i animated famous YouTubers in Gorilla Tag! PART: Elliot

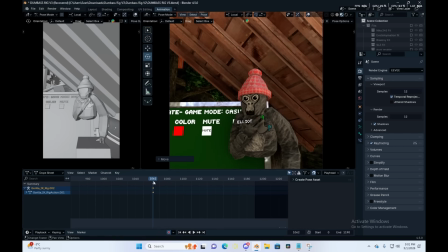(8:14)
Here I was just figuring out different views I could do that I could still see the mouth,
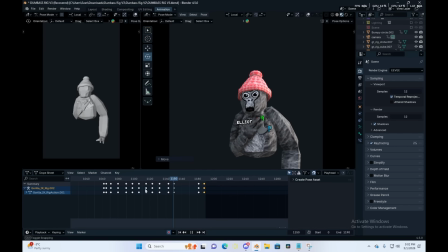(8:19)
and I eventually resorted to turning off the forest map because it was way too laggy.
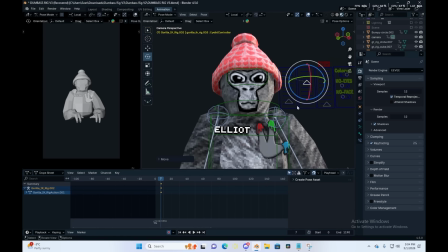(8:29)
Then I watched it a few times, and now I'm working on the eyes.
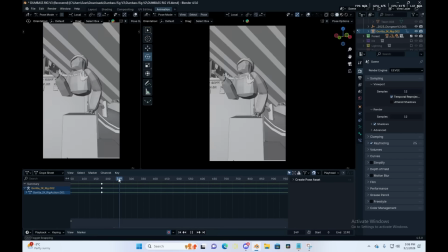(8:37)
Making sure that he blinks so that his eyes won't be dry. And now working on Jimmy and Curly.
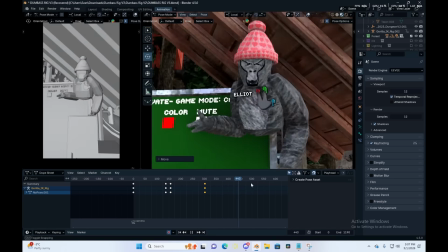(8:45)
He literally only says one thing in the entire video, so I just did a little eye movement and stuff and made him look at him in the background.
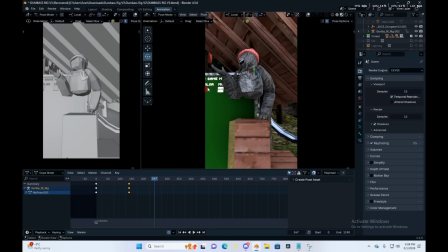(8:52)
Also made him happy because they're all happy here. This was a very fun video that Jimmy and Curly made.
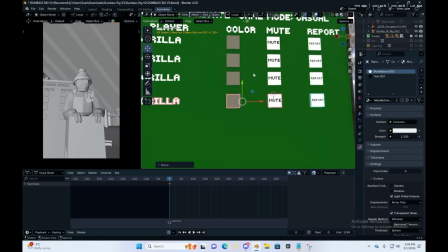(9:00)
Here I'm doing the leaderboard, adding all the players to make it look like the lobby is not empty, even though it is.
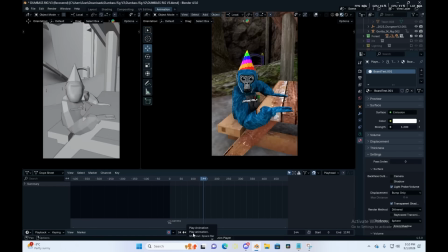(9:07)
And I'm too lazy to add the other characters. Okay, now finally that we finished the animation, we are going on to rendering, so here's a time lapse of the rendering taking place.